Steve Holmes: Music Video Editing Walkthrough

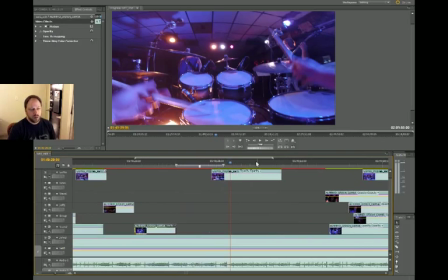Was it Cartman's grandpa that's senile and he calls everyone like by the wrong names? God damn it, Bobby!
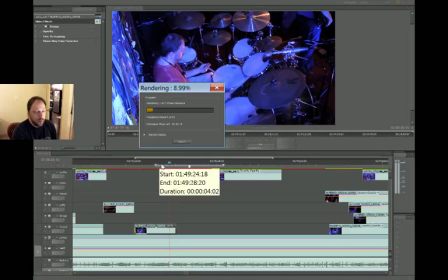Alright, let's render that out. See? That'll be done in like 2 seconds. For those of you still watching, let me give a personal thanks.
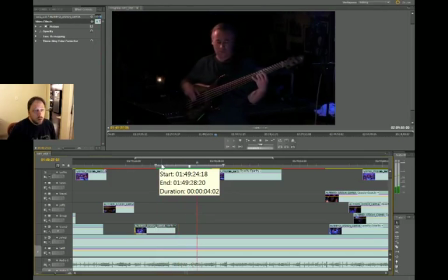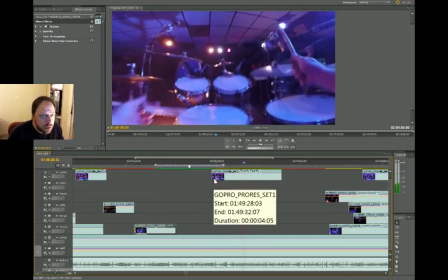All right, keep playing, please. Yes. Yes, that'll work.
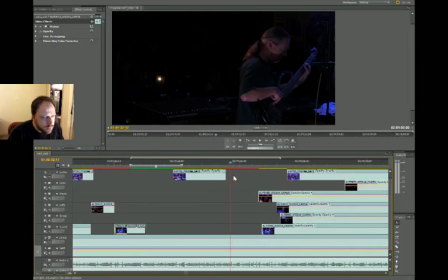Daddy likes. Daddy likes. We're going to show John go back.
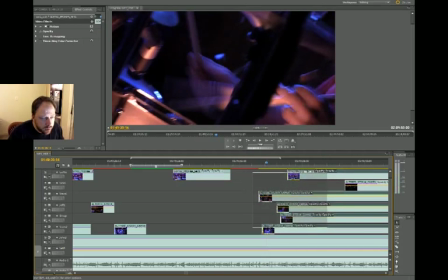Whoa, what's going on here? Some fancy hand close-up stuff? See, Jeff is about to take a guitar solo.
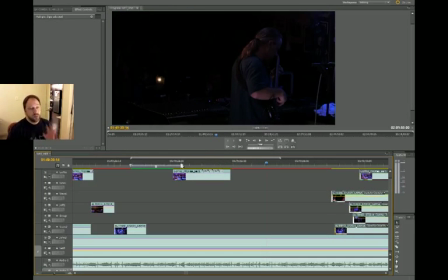So he's going to get a lot of camera time then. So this is a good time to show the kind of interaction between me and John. And I kind of like that. So, more eating. Sorry. Sorry, Internet.
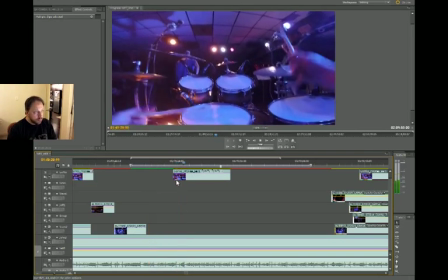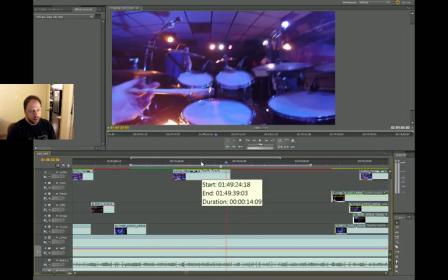Right on that cymbal hit right there at the end, that's where we're going to cut out of this shot. right there.
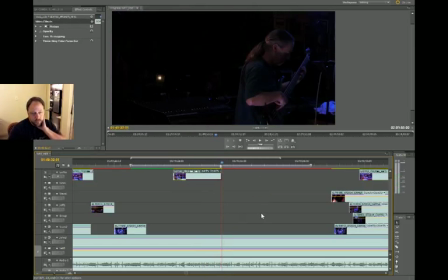All right, so we're going to trim this over to that. Let's go to the John.
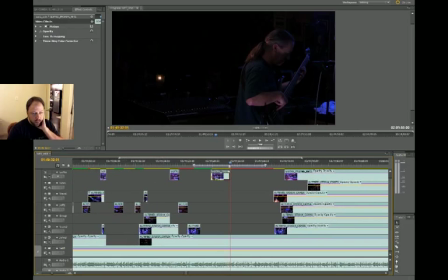Oh, what is the John close up doing right now? I'm almost afraid to ask. Yeah, see? It's nothing. It's nothing I can show. Actually, that's not bad right there. Is it?
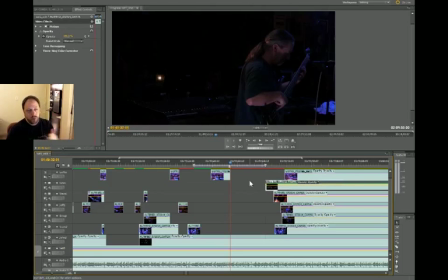I hate when I want to cut to a camera and it's not like showing something good. So I guess, actually, I don't know, maybe the wide shot? Let's try the wide shot right here.
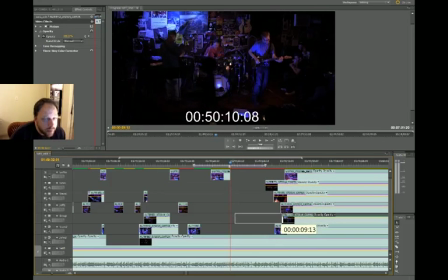Oh yeah, we get a little waitress walk by. Remember from the beginning? Good old waitress walk by.
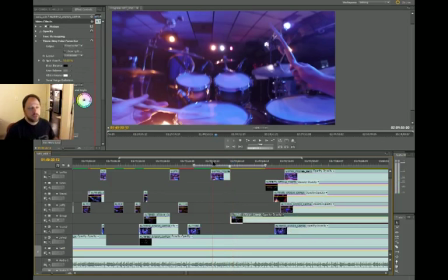There it is. That'll work. Plus it'll kind of remind people of the club atmosphere that we're playing in.
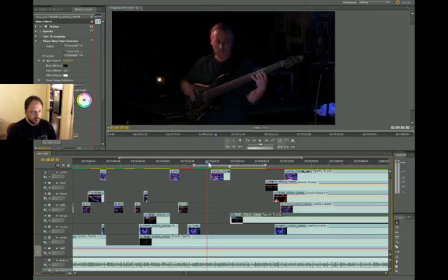Another happy accident. All right, let's see how this works.
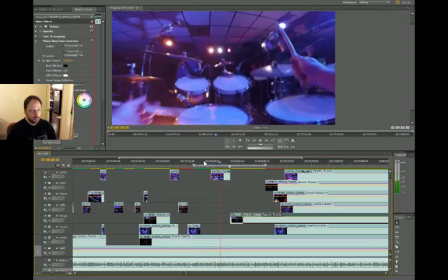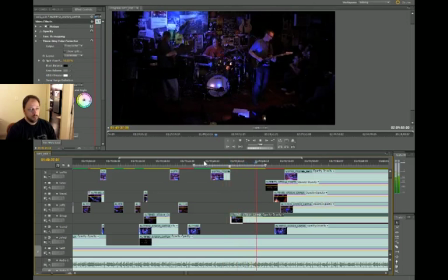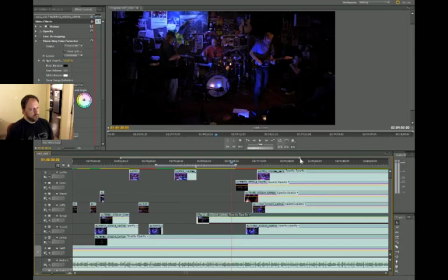I'm playing some stuff. The drums are playing some stuff there, so we might have to. Alright, we might have to cut to the drums here. Let's see.
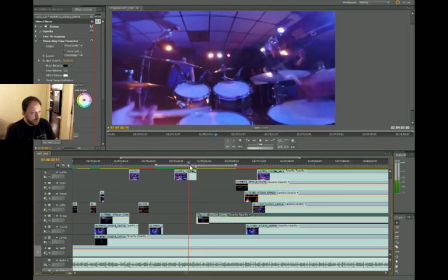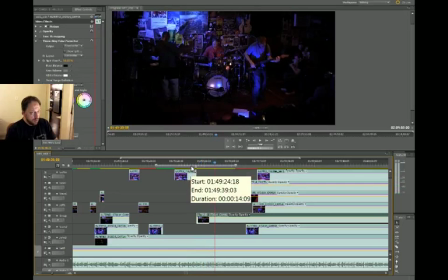Right here, I'm about to play something here that I play way too much, and I play a lot
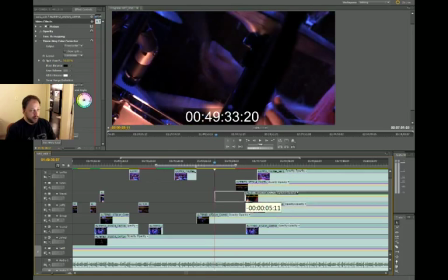in this video, so you should all prepare yourselves for that.
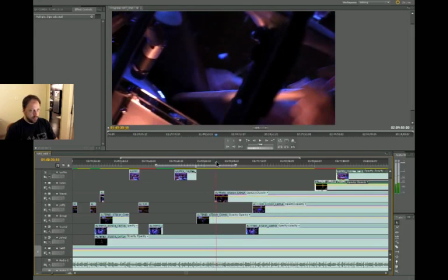It's a drum lick, I guess you could call it, called the blajda, because when you play it, that's what it sounds like.
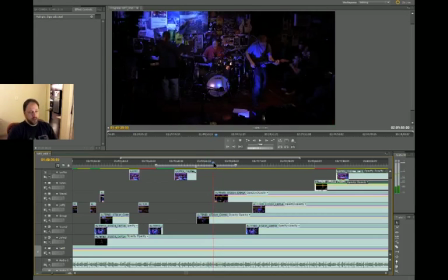Blajda, blajda, blajda, right? Drummers are crazy like that, but I play the blajda a lot in this tune, and I'm about to play it.
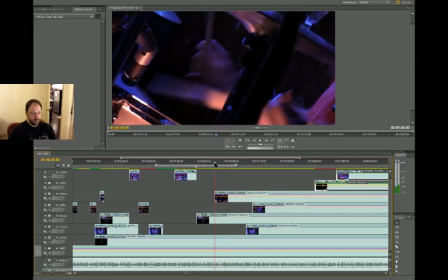Right there. Da blajda, that's what that sounds like. Ready? Dab, dab, dab.
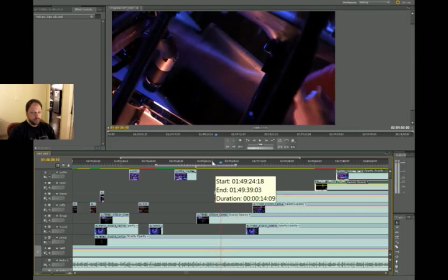See?
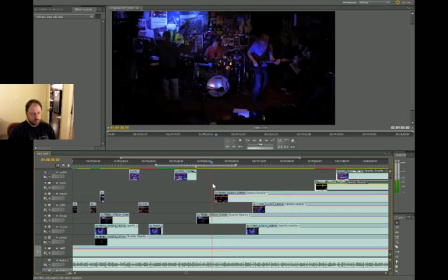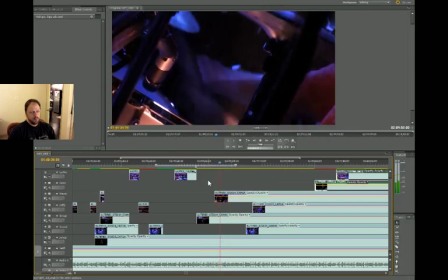I don't know. I don't know if I like that angle right there. We're going to leave it, and then we're going to cut to, I don't know, maybe the GoPro footage again.